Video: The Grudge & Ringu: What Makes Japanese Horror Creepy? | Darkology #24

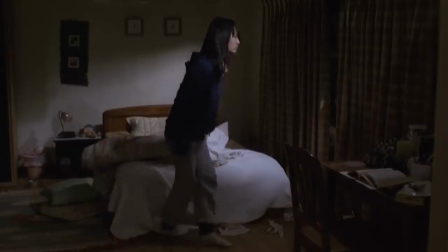[12:21]
For the most part, the silence adds to the immersive effect of the film.
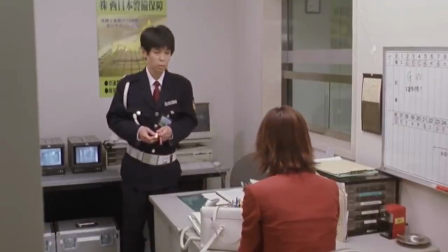[12:25]
It helps us focus more on the dialogue between characters, not just what is said, but what is implied in the uncomfortable pauses. As awesome as it would be, in real life, we don't have a full orchestra soundtracking our lives.
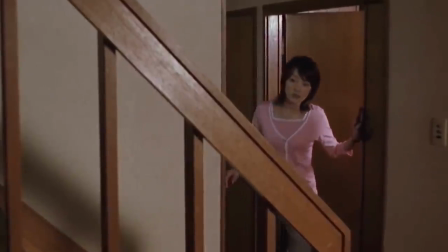[12:38]
In a very subliminal way, the absence of sound places the characters on screen in a scenario that we can relate to.
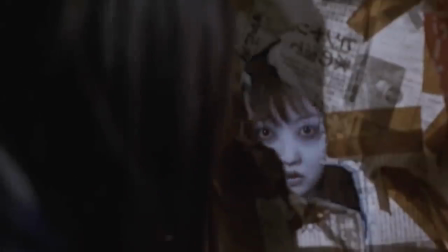[12:45]
It places us inside the mind of the character we're watching. It makes what we're seeing on screen that much more real. And when something out of this world finally does happen, it hits us hard.
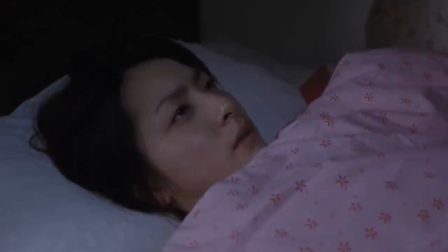[12:57]
In the case of Juon, it serves to bolster the effect of whenever the faint sound of a death rattle is heard.
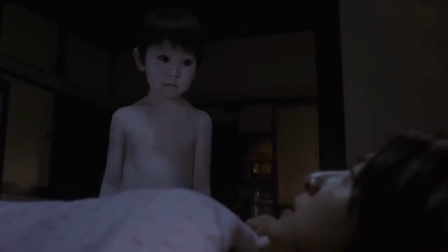[13:02]
Or when something unexpected happens, like in this scene from Ring.
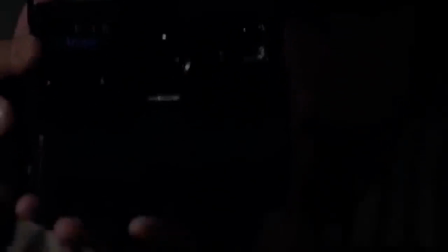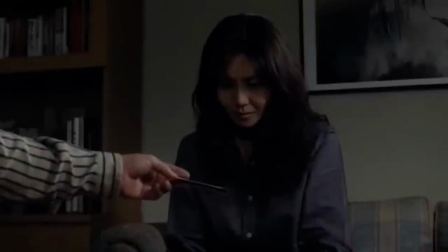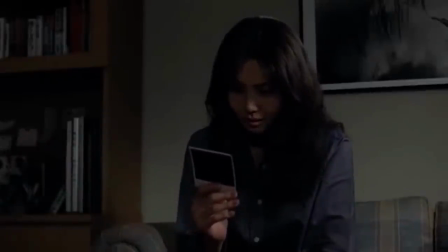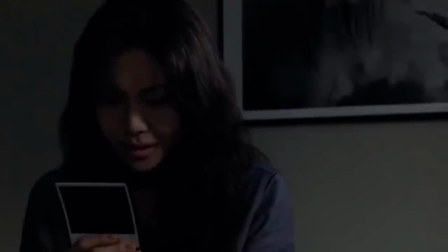Does this effect perhaps stem from a fear of silence? The internet term for a fear of silence is known as sedatophobia. It's derived from sedate, which in Greek means silent, sleeping, or dead.
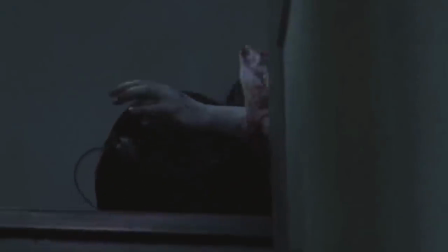[13:48]
One of the driving factors behind this fear is the anxiety brought about by the unknown.
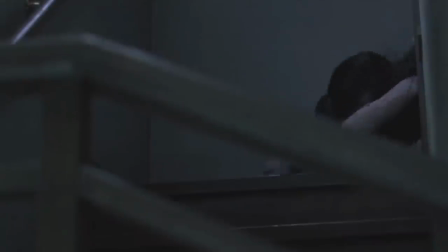[13:53]
In horror films, sound is one of the subconscious go-tos that help us prepare for a scare.
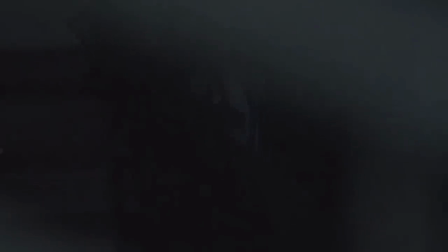[13:58]
We rely on sound to preemptively guard ourselves.
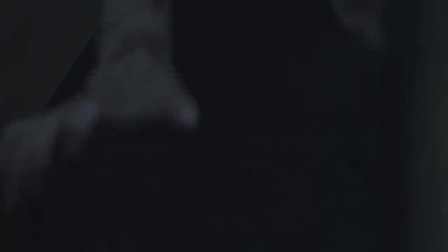[14:01]
What silence does is rob us of this comfortable fallback, leaving us in a constant state of terror. A little tidbit about terror, by the way, it's not quite the same thing as horror.
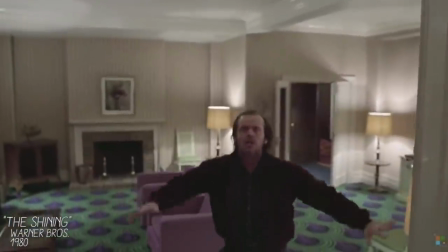[14:12]
Where horror is the intense feeling of revulsion after we've seen something scary, terror is the dread we feel leading up to something scary. In some ways, it might be more appropriate to call J-horror J-terror.
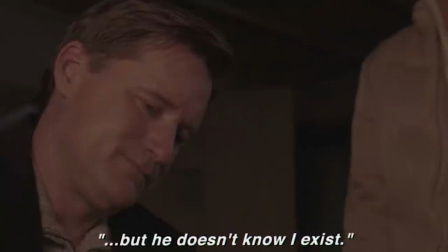[14:26]
Another main difference is how Western adaptations often go to great lengths to explain the context behind a villain or a mystery.
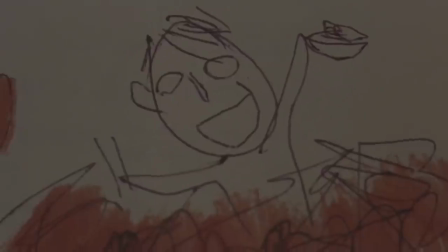[14:33]
They leave very little to the imagination and lack the subliminality of the original. A prime example of this is a comparison between Ring and The Ring.
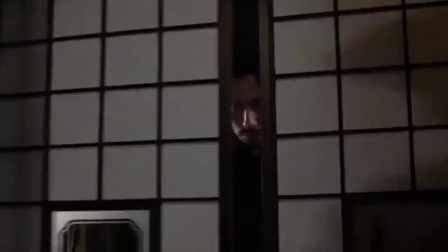[14:42]
When objects from the videotape start popping up in real life, the original doesn't cut to obvious clips from the videotape to remind you. It's much more subtle. It makes you wonder, did I see that earlier?
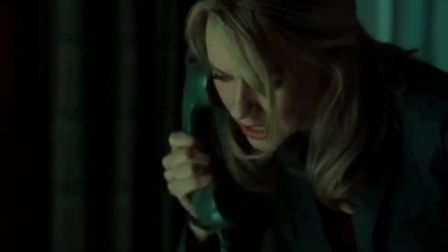[14:54]
When Rachel gets a phone call in The Ring, we hear a voice whisper the ominous 7 days warning. When
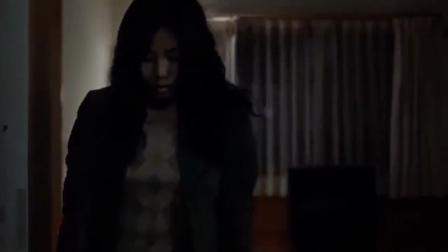[15:01]
Reiko gets a phone call, she just hears strange noises that could be heard on the tape.
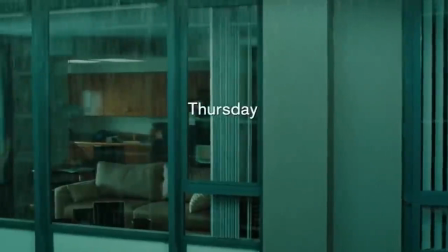[15:06]
When a new day starts in the ring, a text appears on screen warning us how many days are left.
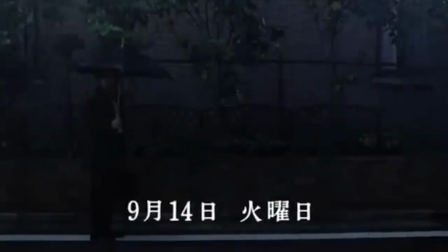[15:11]
In Ring, the text only says what day it is, and we're left with an uncertainty of numbers.
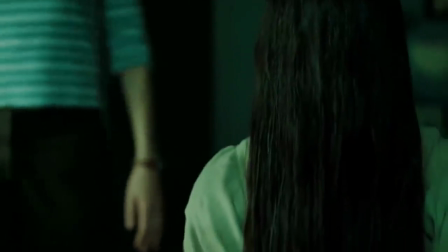[15:18]
Just before Rachel finds her son Aiden watching the tape, she has a vivid nightmare.
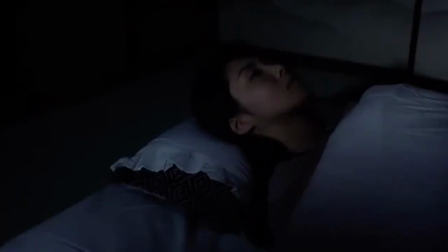[15:22]
Just before Reiko finds her son Yoichi watching the tape, she wakes up to a strange voice in the room, cautiously saying, "Auntie."
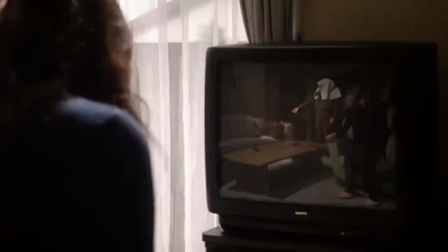[15:30]
This chilling scene from Ring was taken out entirely in the remake.
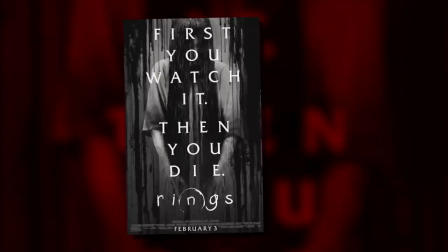[15:34]
Or take Rings, the 2017 American sequel that spent a lot of time unraveling the mystery of Samara,
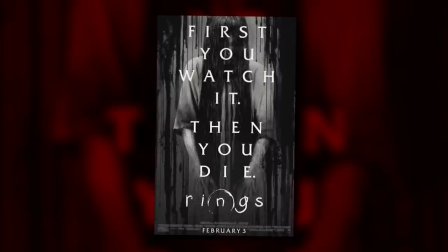[15:40]
where by the time we got to the end, we understood the character to a point that she wasn't scary anymore. Suddenly, we feel in control because we understand what we're seeing, and this leaves us feeling comfortable.
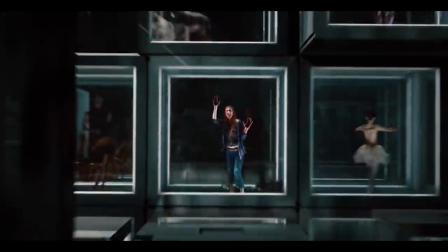[15:53]
In Western horror, we're typically treated to full-blown explanations and ways to solve the curse, kill the monster, or escape the killer.
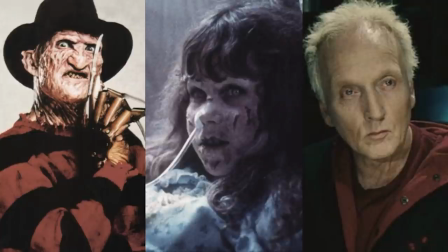[16:00]
We know why Freddy Krueger, Reagan, and Jigsaw do what they do. He's a vengeful spirit.
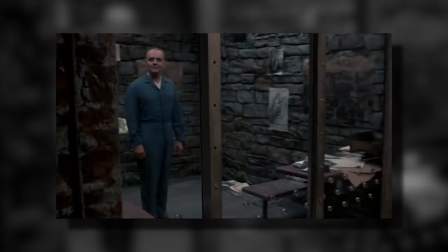[16:05]
She's possessed by a demon. He's a rehabilitation extremist. The explanation that the character is just evil or a sadistic sociopath is also commonly seen.
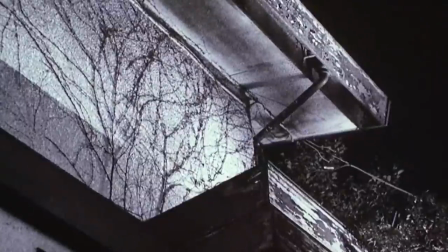[16:14]
And look, it's not like we aren't told why Sadako or Kayako are doing what they're doing.
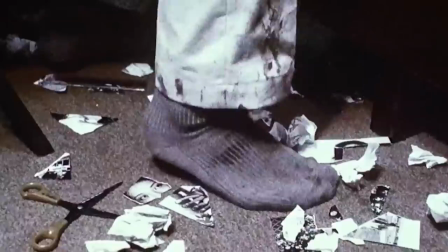[16:19]
In fact, both of their films give a pretty solid backstory. It's the ominous way in which they're presented and the haunting concept of onnen, eternal suffering and wrath incarnate.